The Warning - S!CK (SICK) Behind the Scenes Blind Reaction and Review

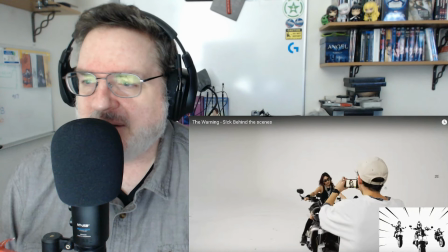I thought for sure they shot this all normally and then they went into post-production and did all the effects, but they're using in-camera iPhone filters to do this. Oh, it looks like they might be doing some post-work too, because if you look... I'm nerding out on this stuff.
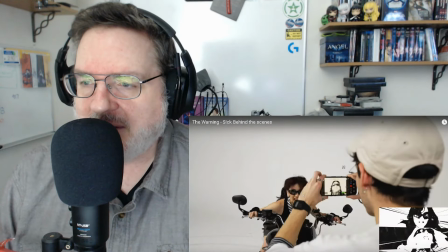I'm sorry. Go back. I don't know. Because if you look, there's some color in here.
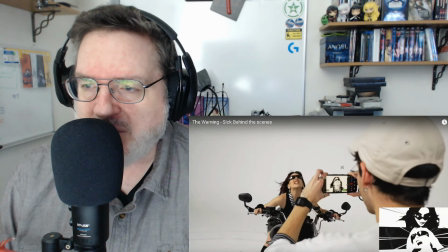Maybe that's not color.
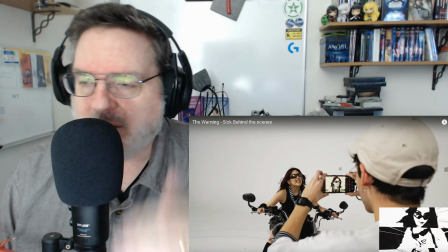Maybe that's not color. No, that's just over an overlay on the camera.
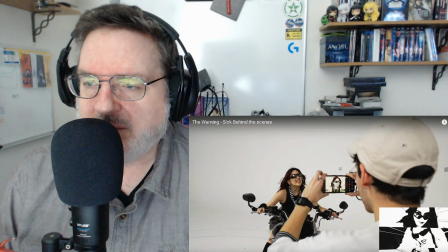But no, there's no color at all. So that's all done in camera. Very cool. Very cost effective too. They don't have to pay anybody to do post production on that.
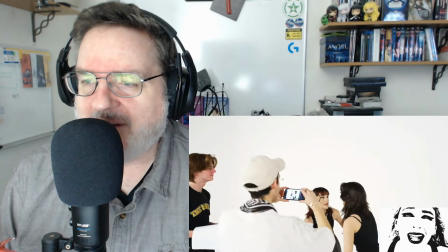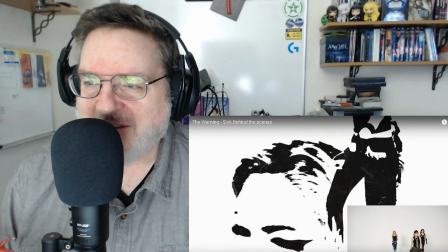Love to see the fake punches, and I love Ali's reaction there.
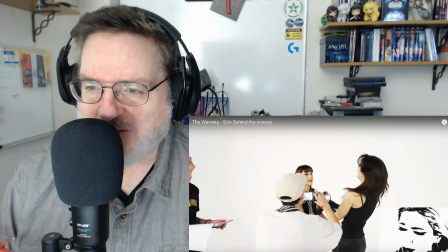She kind of laughs after Pal supposedly hits her.
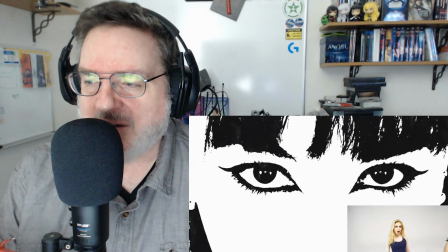Oh, we got the video now in the center, and the what was filmed on the right.
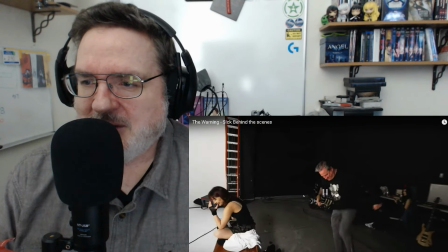Ivan, right? Pretty sure. Rudy? Is he playing with a ball back here?
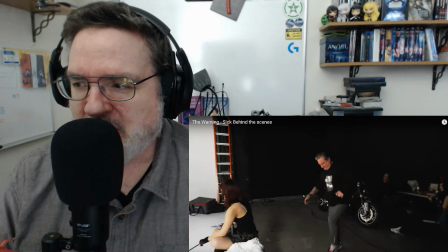Or is he just hopping back and forth? He's just hopping back and forth. Rudy just being goofy. Pal, Ollie, I think, in the back.
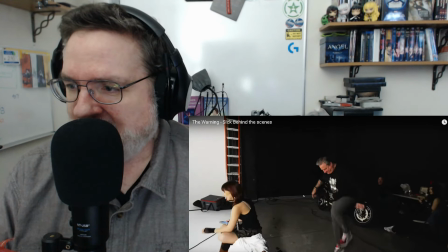Just trying to see what everybody's doing. Is that Dad? Looks like Dad, too, next to the bike.
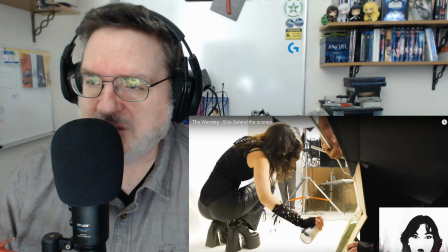So that's how she did that one. She just painted. Did they put? I guess they put the camera behind the painting, behind a sheet of glass, and she just painted over the glass.
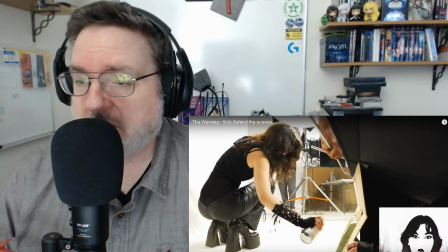Very cool.
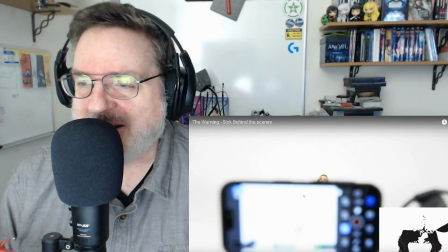Oh, that's how they did coming out of Ollie's head. That is clever.
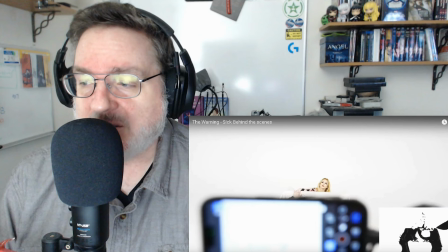And then in post, they can just splice those together. That is so cool.
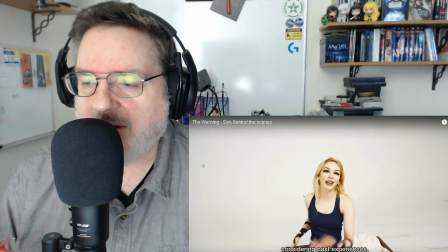Wait a minute. Scale of 1 to 10, what now? That went by so fast. How tired are you? Oh, okay. Maybe a 7.
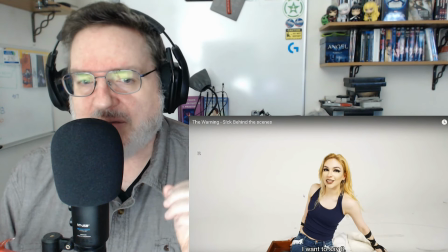I also noticed that the makeup, we noticed in the sick video, the extreme contrast, because they're going black and white.
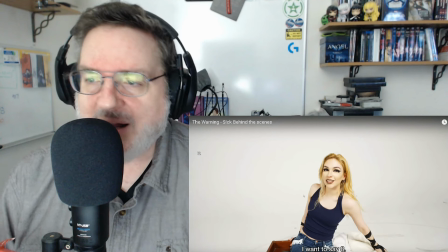They're just doing black and white. It's two color. To get the extreme contrast, their makeup is enhanced. I'm noticing that she's got really wild eyeshadow and eyeliner and all that stuff going on here. And the lipstick is super dark, too, to really contrast it in the final end.
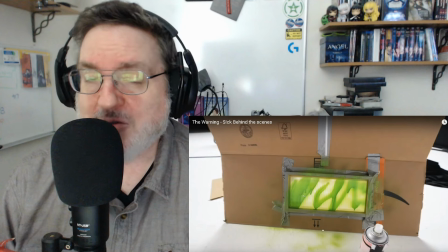Considering past experiences, this is nothing. I've heard horror stories. Was it Choke? That people were saying they were just wiped out because it took like all day to do it or something.
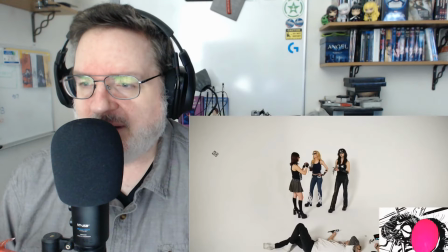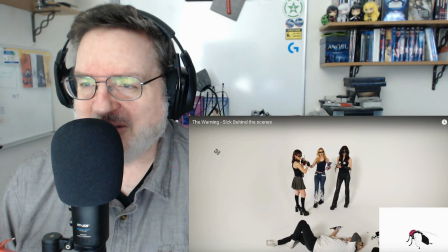Oh, this is when the fly comes along. Danny sees the fly, hands her drink to Pal.
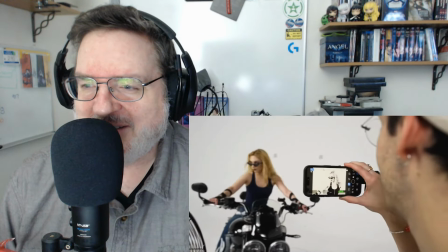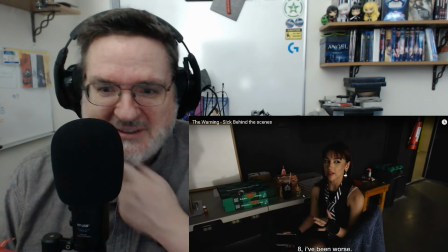Eight.
Oh, so they know the 1 to 10 thing, huh? I guess they already know the scale.
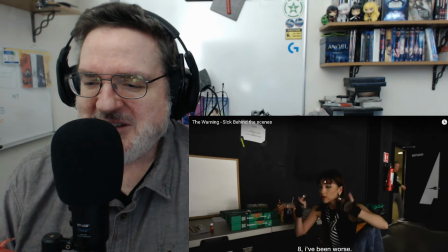Did she start that in English and then finish it in Spanish? I think she said, Ocho, I've been worse, and then finished it in Spanish.
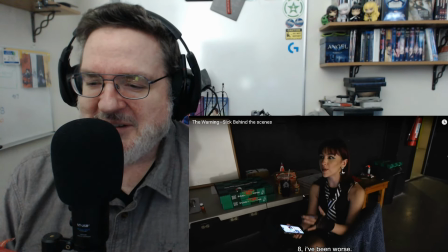I could be wrong. It's just people who are so...
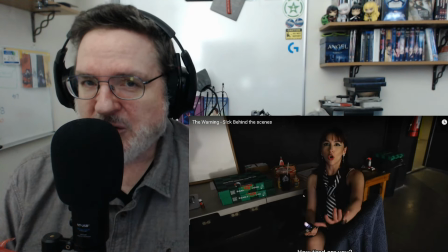Their brains are so much better when they learn multiple languages from an early age.
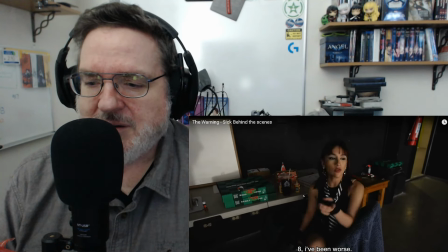I've been worse. Estuvo muy chill.
Yeah, she did.
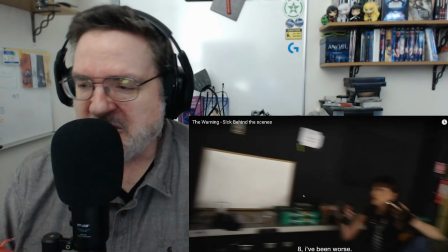That's what they can switch between English and Spanish, for instance, sometimes without even realizing it.